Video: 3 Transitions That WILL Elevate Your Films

In film, there are many types of transitions that could push the story along.
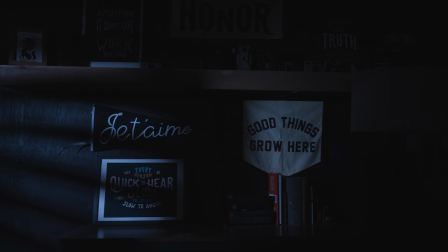7s
Like lighting transitions. Or one of my personal favorite, the match cut. But what makes these transitions cinematic or feel like a movie?
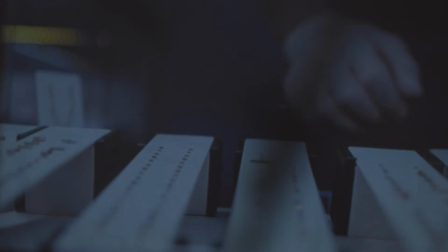22s
Well, let's find out.
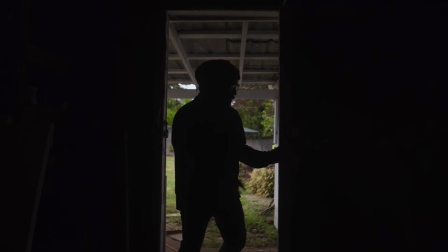Hey, what's happening? My name is Ryan, and if you're new with us, welcome. I truly appreciate you being here.
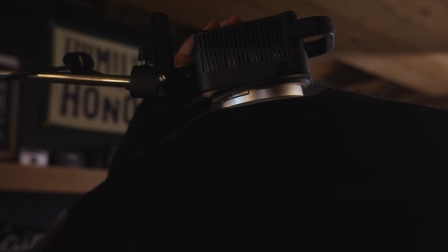41s
Now, I say this a lot, but in a film or movie, it's the goal to keep the viewer engaged in the story.
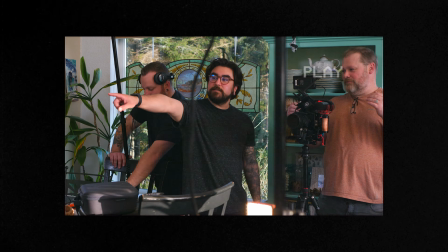47s
Not always, but usually. So when it comes to transitions, it's the director's job to work with the cinematographer and the crew and the editing team to
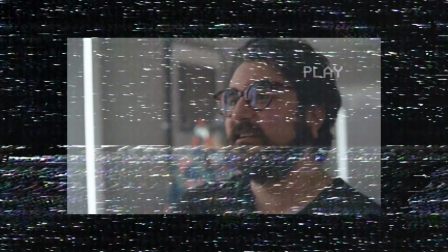56s
make for seamless transitions that kind of go unnoticed and help us to keep more focused on the story and push the narrative along.
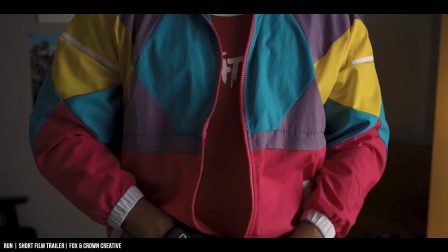62s
Now, this isn't something that we would do all the time. Our transitions don't always have to be seamless.
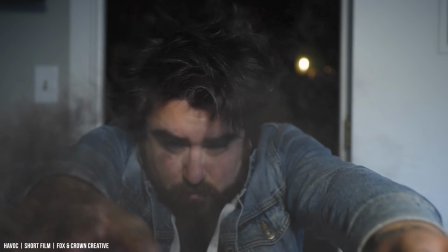67s
Sometimes you want for the audience to see the transition because it plays a major role in the film. But we're gonna get into that a little bit later in the video. However, most of the time we wanna try and create transitions that are motivated by the narrative and push the story along. Kind of like I just did right now. You just saw me turn my head from over there to now over here, which actually motivates this transition.
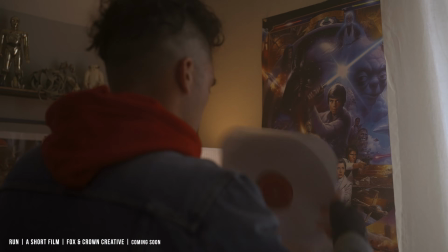87s
This is called the cut on action. When our character starts the action in the first shot, then we cut to the second shot mid-action, where then our character completes this action. I don't know how many times I'm gonna say action in this video, so I apologize in advance.
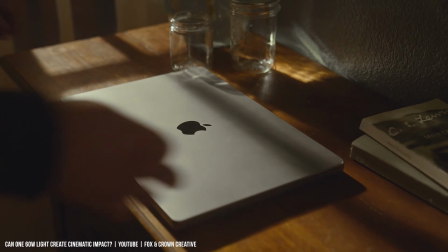100s
Now, this is something I did in one of my most recent videos where I had 3 different cuts and just changed my shirt for each one,
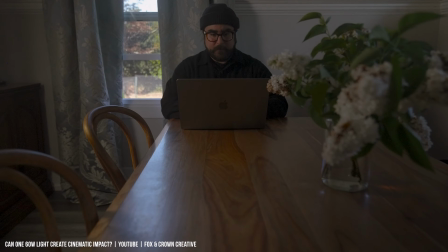106s
but performed the same action in each one of those clips to make it seem like one scene. And my purpose for doing this was to try and imply that there was a lot of time passing by. Wow, I just rhymed that entire thing. And the reason I did this was to try and show that there were multiple days passing by.
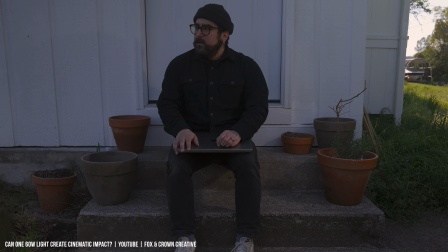122s
Instead of creating a scene for each and every day, I made a montage of clips to quickly and smoothly push the narrative along.
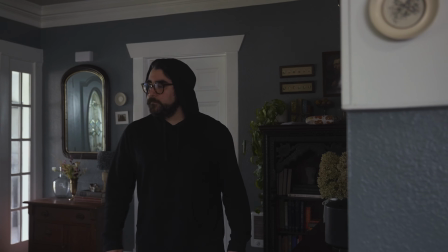129s
Now, this is actually a type of match cut, but you don't have to get creative with this type of transition.
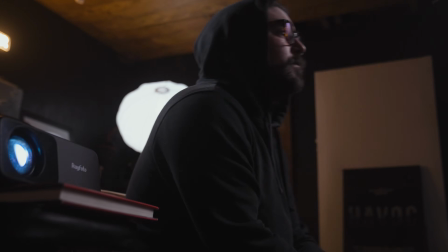134s
You could do something as simple as just turning the corner or sitting down in a chair. Cutting on action adds fluidity to the transition, making it seamless for the viewer. But not every transition is meant to go unnoticed. In fact, some transitions are meant to be noticed, but for a very specific reason.
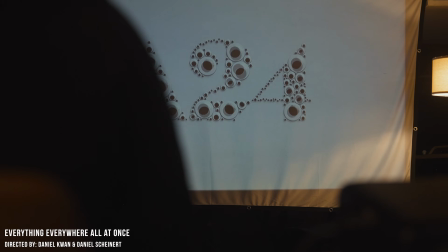151s
Let's take Everything Everywhere All at Once, an A24 movie directed by the Daniels.
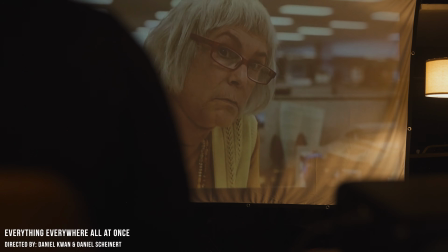156s
This movie utilizes the match cut, which is utilized to showcase the many universes our main character Evelyn is going through all at once. And this is a really cool way of showing Evelyn's point of view to the viewer.
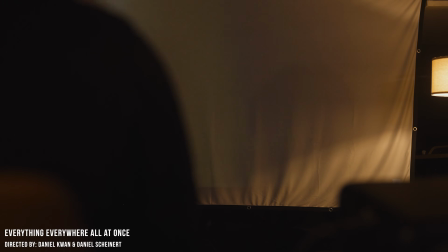168s
We get to experience going through these multiple universes together as the character and as the audience, and it just says a lot more than dialogue could. And then when the dialogue comes in to explain all of this, it then makes even more sense, which makes it a really enjoyable experience. But the match cut doesn't have to be used creatively as a noticeable transition. It could also be something more seamless.
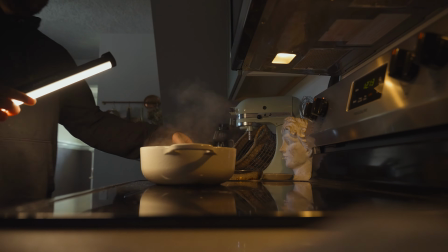188s
For example, if you have a character that is cooking some food,
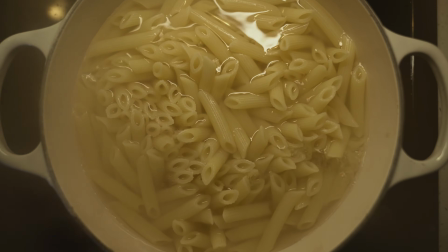191s
you can create a match cut to kind of pass the time along and give us a seamless transition into that next scene where the character's eating the food.
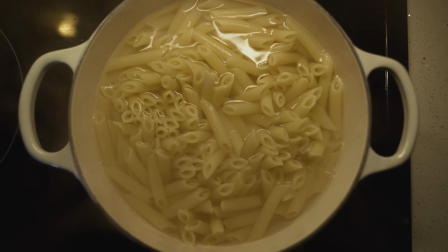199s
Because both the pot and the dish are the same shape, this works really well from getting us from point A to point B, where our character is now enjoying the meal. This is also a really great way to keep our eye on the main point of interest.
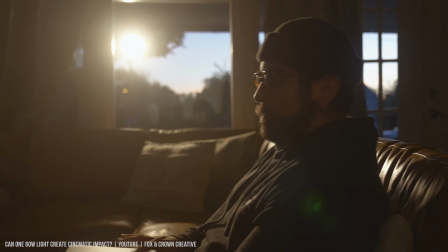212s
Going back to that scene that I showed earlier in the video, like I said, I used a type of match cut, and that was just to be able to keep the viewer's eye right in the middle.
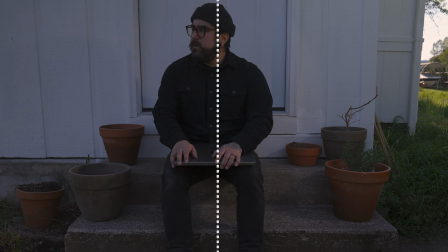221s
As time was passing by, we're paying attention to this character and what they're doing. But that kind of leads me to the next transition I want to talk about, and that is another really great technique that often goes unnoticed, the eye trace. This technique uses the natural movement of the viewer's eye. By having an understanding of where our eyes move naturally across the frame,
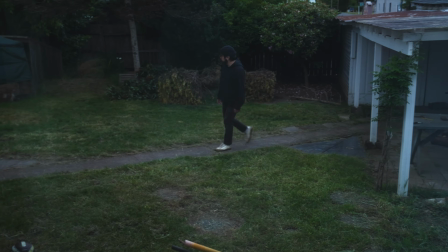237s
this will help the filmmaker and editor place things of importance in a specific part of the frame that follows that movement.
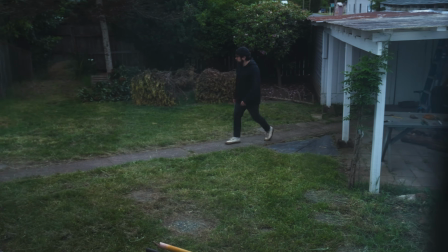242s
Kind of like the scene you just saw now. Our character is moving to the left, and so the audience is naturally looking to the left.